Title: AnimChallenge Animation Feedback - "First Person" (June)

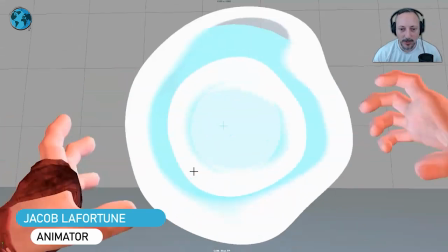(0:03)
All right, let's watch this here. I thought this was really cool on many levels. I like the finger interaction.
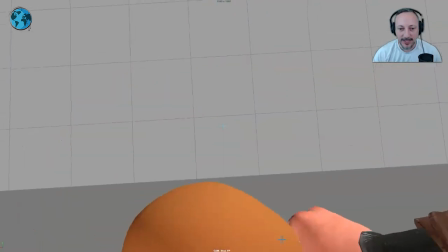(0:08)
I like the idea, like the effects of this here. And I like the ends that we have something that comes towards camera.
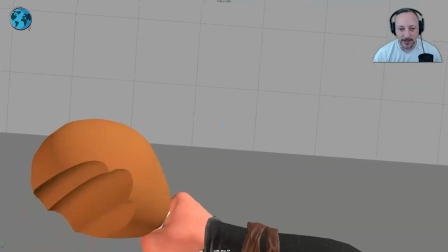(0:15)
And it's the first person sexual character here that does that. I like that idea a lot.
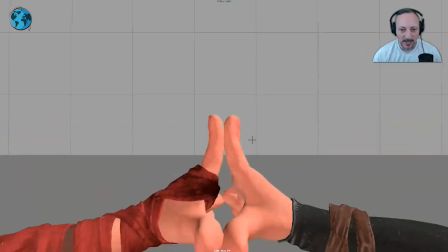(0:20)
But if you go one by one, I thought this is really neat. Because this is hard to do.
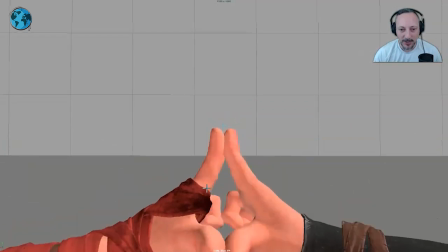(0:24)
This is a big pain where you have to really go frame by frame and adjust to make sure distance works. but it's cool to like the offset there in
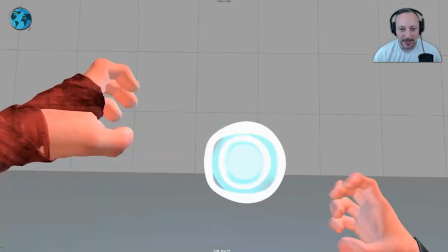(0:32)
the asymmetry there it's neat I like that as at the beginning and it draws me in already just because of the complexity I think
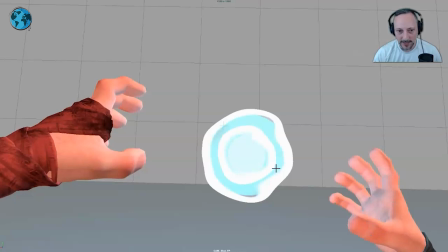(0:40)
if I be picky I will probably change some of the finger poses I like this there's a enough of a difference there in that pose this gets a bit too evenly spaced out and I would probably either bring that thumb lower so you have space between the thumb and in the pinky or
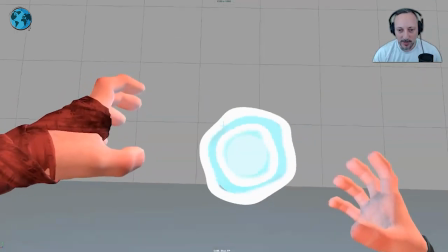(0:56)
kind of readjust in the pose there or potentially as we scroll forward here you can see how it kind of rests there with a slight change so it could be something where it had a little bit of a finger wiggle potentially just something a big a bit different there in that pose but
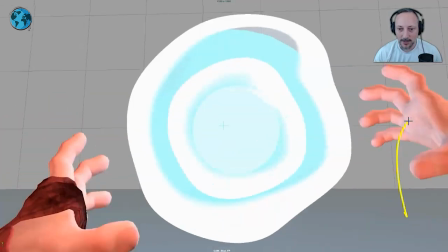(1:12)
i like that there's a change here's a change a in position right up and down but also then a slight change in the fingers but again it could potentially
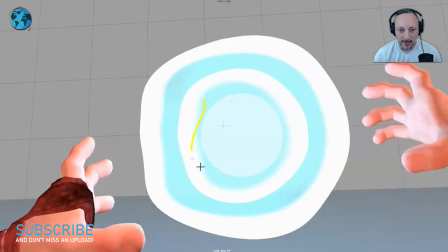(1:21)
be pushed but here i like the separation there for sure love all this love the look of that and how it expands and how
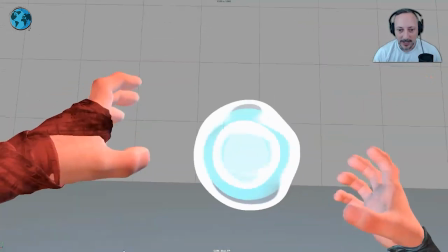(1:30)
it changes i like how it's it's potentially simply made just
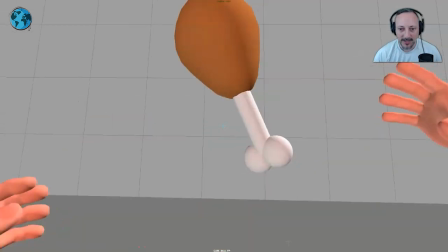(1:35)
like this model here but it tells the story like the track there and the fingers as
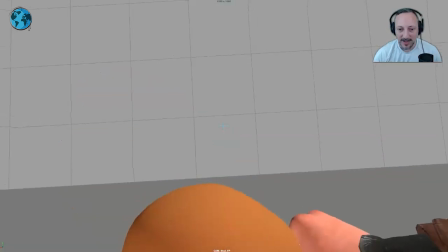(1:40)
well with a nice snappy grab and i love that i'll end at
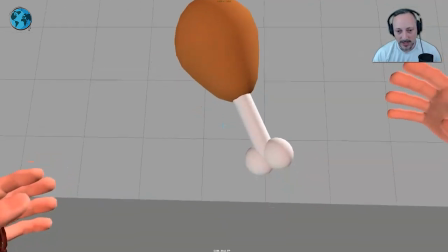(1:45)
the end i think in terms of presentation when you do the run into
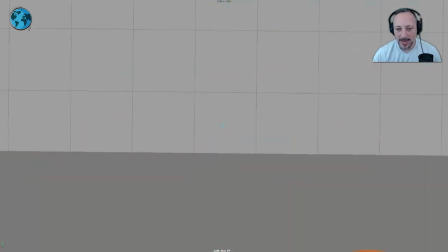(1:50)
that i mean it goes away and then loops back into nothing
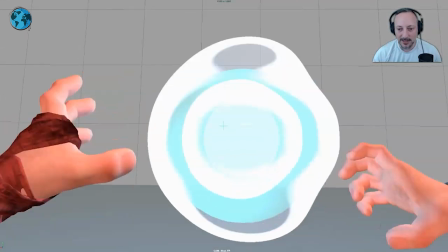(1:55)
for that so i it works as a loop if that was the intention if
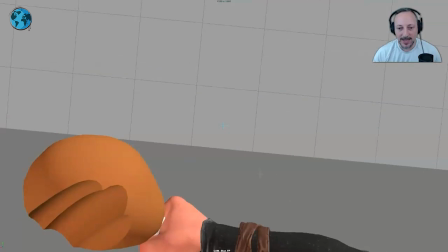(2:00)
i would do this i would probably do that a bit higher and by that i mean that the the bite here and the hand that it would be more center frame and potentially leave it and not go back into nothing because it's it's it's a fun idea but it's kind of almost
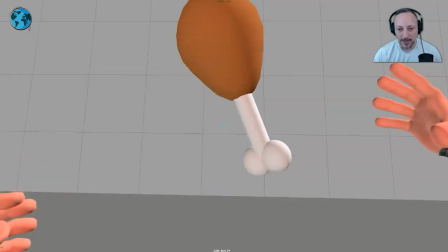(2:18)
undersold where it's kind of close to the edge there so i would probably just go a bit higher if if it's okay to leave it there for uncensored
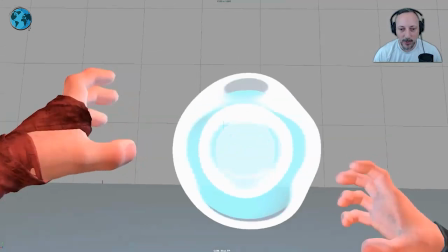(2:25)
as the ends of the story but if it's supposed to be somewhat played as a loop i mean he'll be eating
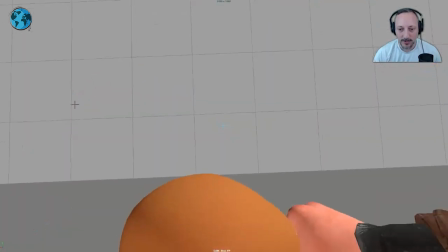(2:33)
over and over and over but it's cute how it does go away and starts over so that would just be the uh my change of critique there you know depending on this
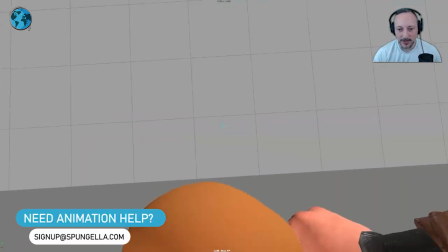(2:40)
needs to this needs to loop or not now if this were the challenge there's a time restriction but afterwards you can always bring
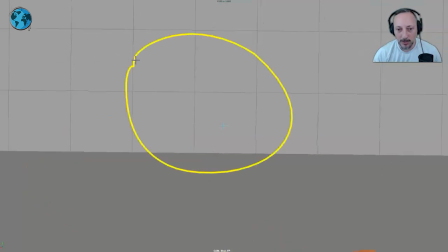(2:48)
that into frame here and then bring it back so hold it longer a little bit and then go back out of frame to go into nothing
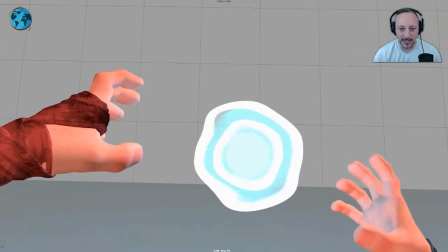(2:57)
afterwards you know once the challenge is done you can always make tweaks on it and make it a bit longer if needed but other than that that's that it's very very cool
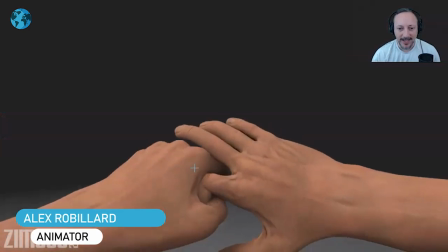(3:05)
let's watch this one i thought this was really that i mean not that i have experienced a broken finger like this
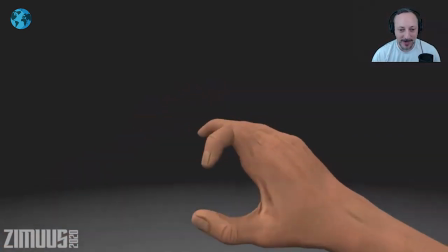(3:13)
i do have uh the middle finger my right hand broken because of a basketball injury but what i like about this is that it's not a lot of first-person shots they have.
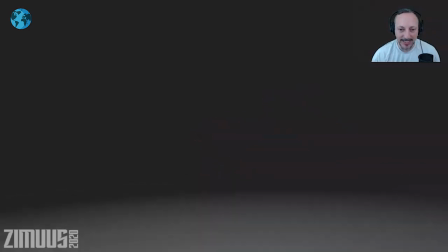(3:23)
They have weapons. There's somewhat of a repetition in terms of the content. I love that in this case, it's actually just about the hand.
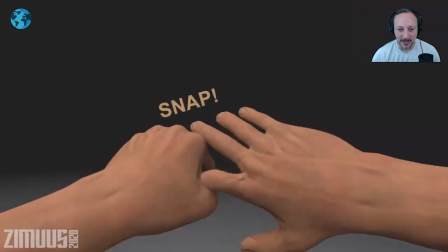(3:30)
And it's about an injury, and I love that.
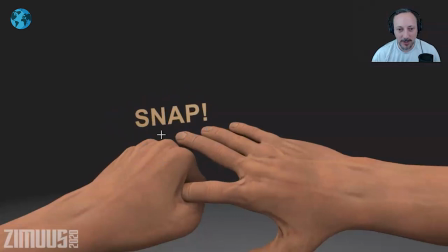(3:36)
I think potentially to not be someone in the same color value there, maybe I would potentially just bring it up bigger. It may be white or something just poppier, since it's so dark and really go for maximum color contrast. and maybe give this a bigger,
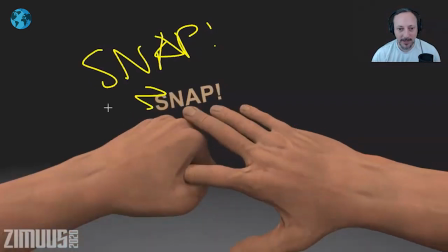(3:51)
you know, a bigger thing or maybe even some more something in there.
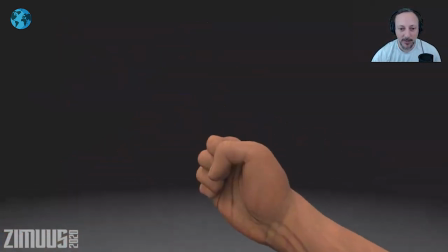(3:58)
Just kind of push that.
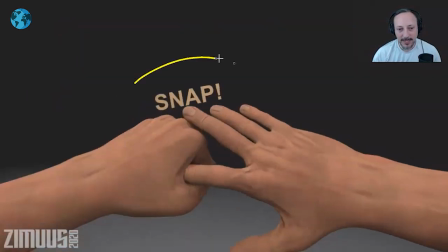(4:01)
And potentially, I don't mind that it's tracking with the hands.
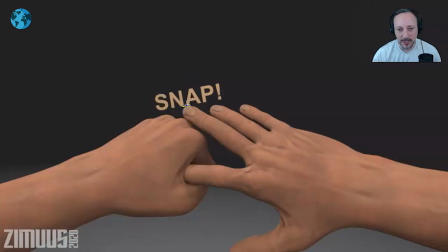(4:08)
The other reason why I think up here would be potentially better is because you're getting a bit close there, almost from a tangent there.
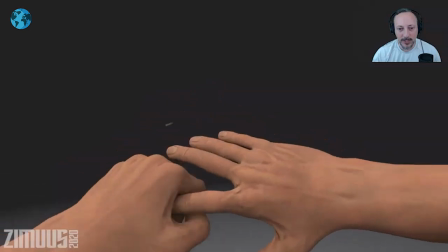(4:14)
But I wonder if I would loosen up. I'm not saying that it should be
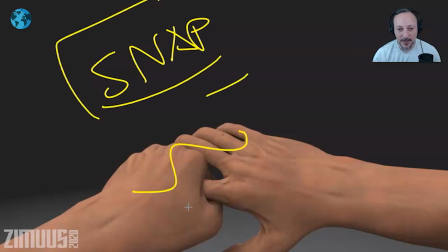(4:19)
snap here and stay put and be locked as the rest happens so a little bit of tracking and following is kind of neat
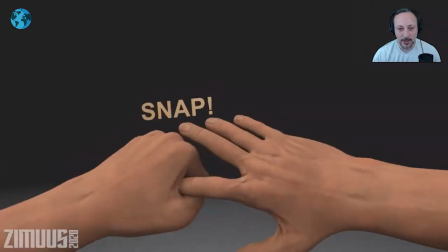(4:27)
or maybe just a bit less it doesn't go down so far or as much I think that would be the biggest thing I
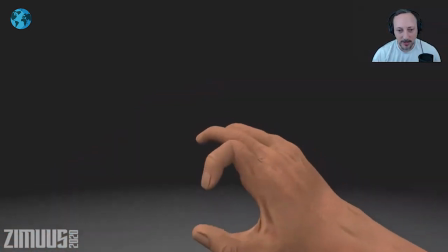(4:35)
would say just about that
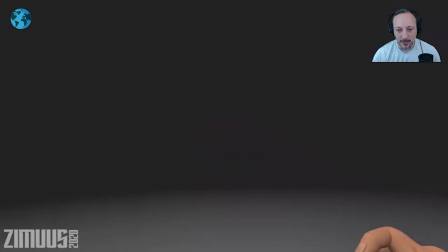(4:39)
and I know this is as always with the challenges there's a time constraint but it could be interesting too if you would go
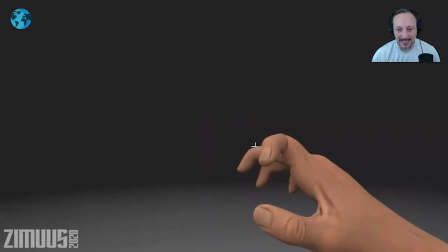(4:47)
back in there kind of readjust things a tiny bit potentially bringing in the hand in a different pose you would have to find an angle where the finger doesn't look
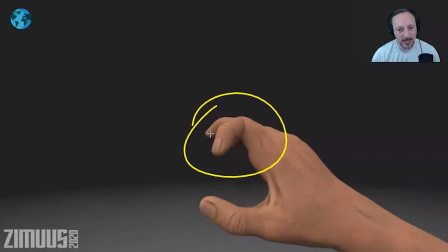(4:54)
broken where you see the hand it's right off the bat it's revealed something's wrong but it could also be fun where the hand seems okay
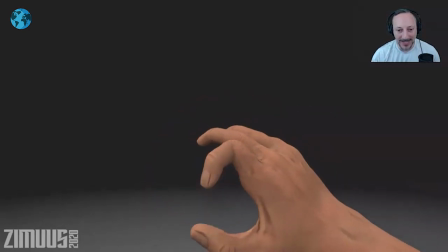(5:02)
and then it rotates into this pose and go oh this is really not okay and then do that
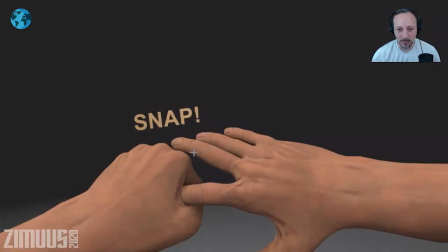(5:11)
for fingers though i would be careful to not um move all these fingers at the same time a little bit of slight offset probably
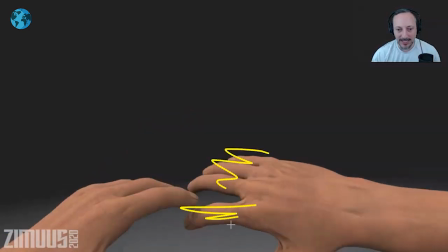(5:19)
especially in this one where they seem okay and maybe you want to delay this one a bit more because this one is just you know it's pain and it's
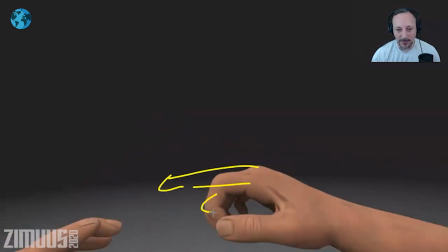(5:26)
healing and maybe at that point it would be just a bit further out and then you can bring it in
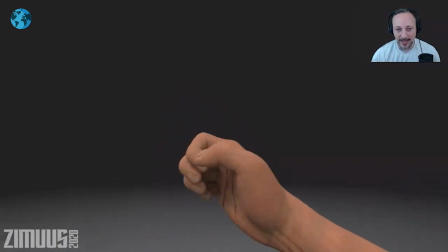(5:32)
it's like all right that seems pretty good and that same thing maybe fanning out maybe a little finger wiggle there's one thing i'm looking at is like this is a it's like a finger like a finger out like all fingers are out and then into a bent
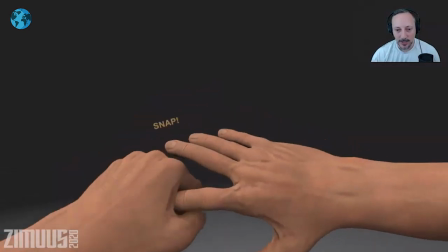(5:47)
all finger fist pose versus well this is the one that's injured so it could be something where it's mostly one fingers it's kind of like
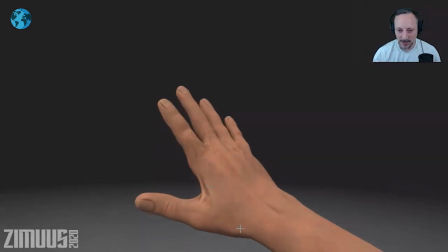(5:55)
just the index curls in and out to kind of check if that one's okay it's almost like you want to go from this to this and then bend only that finger
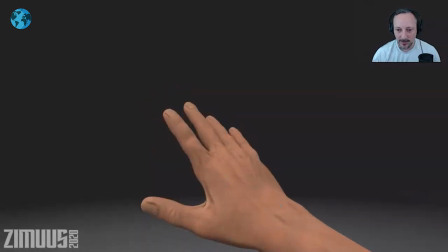(6:03)
again it's kind of like as a as a check so same thing here offsetting fingers other than that it's a really cool
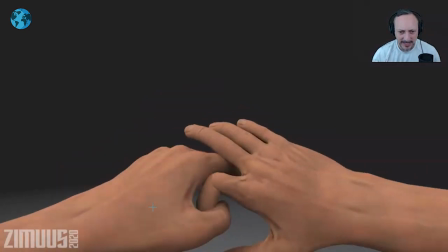(6:12)
idea and the only other thing in terms of detail i know it's a bit of a pain but there could be something where
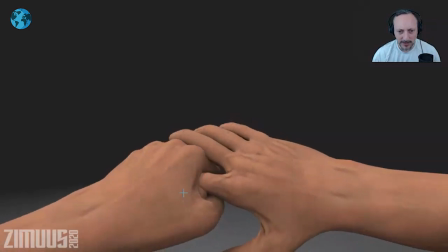(6:19)
as you wrap those fingers around the index finger there to have a bit more of a feeling of that they're connecting so as this is now connecting that this finger starts to move this section starts to move a bit so it doesn't feel so disconnected though that
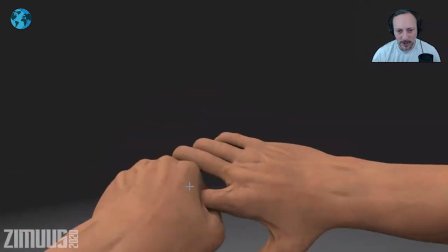(6:36)
you can feel the grip the tightness because here's a bit of a cheat how it goes in there and that's kind of
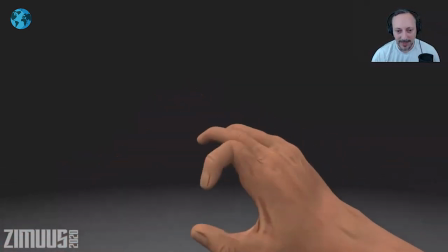(6:45)
that it's very neat love the idea again of the idea of seeing the fingers and having that be the focus of the shot this
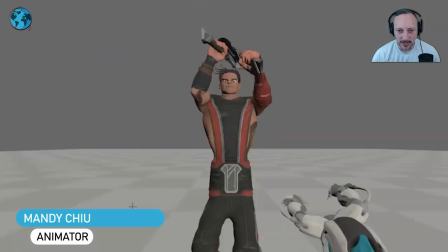(6:54)
one's neat too looking at that one i picked this one just because there are a couple of things i want to mention hey i like i like the idea
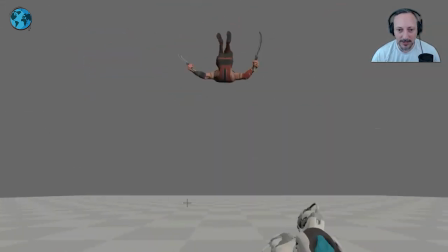(7:00)
and i like with this rig and the technical aspect of the gun and all the details that you can put in why i'm picking this one here is that
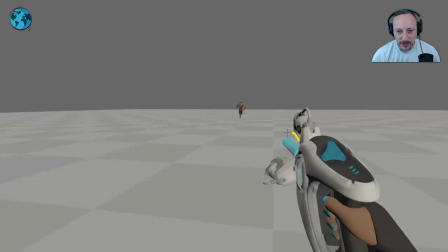(7:09)
when you have this shooting a i would make this potentially a bit bigger maybe it's like glow not that you want to render this but maybe you know whatever effects that don't need the renders adding in there so we can clearly see what is going on because as you as you
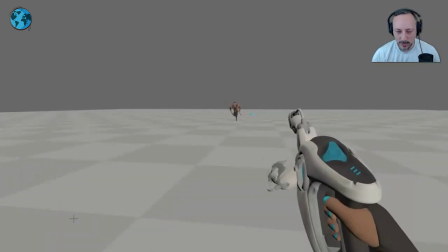(7:24)
start this we can kind of see it but it also goes away fairly quickly it would be neat to have the projectile be a bit bigger so we can really follow what's going on and then the reaction of this character just feels a bit non-existent if
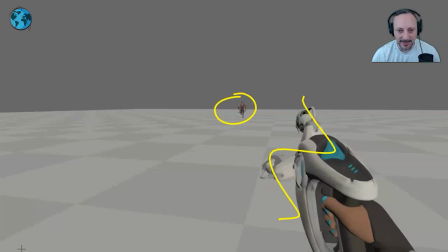(7:39)
you just look at the character and ignore all of this it just feels like it's just the path and it doesn't even feel like with that direction change that there's a slight change or a lean it feels a bit on the path with
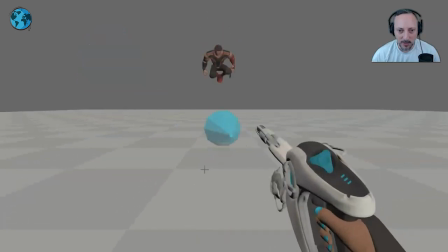(7:52)
the same cycle somewhat up until around here so to
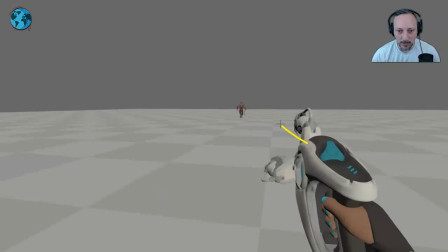(7:57)
me it feels like a bit of a clear view of what is you know shooting out there then a bigger reaction to hey i'm actually being shot at i should maybe change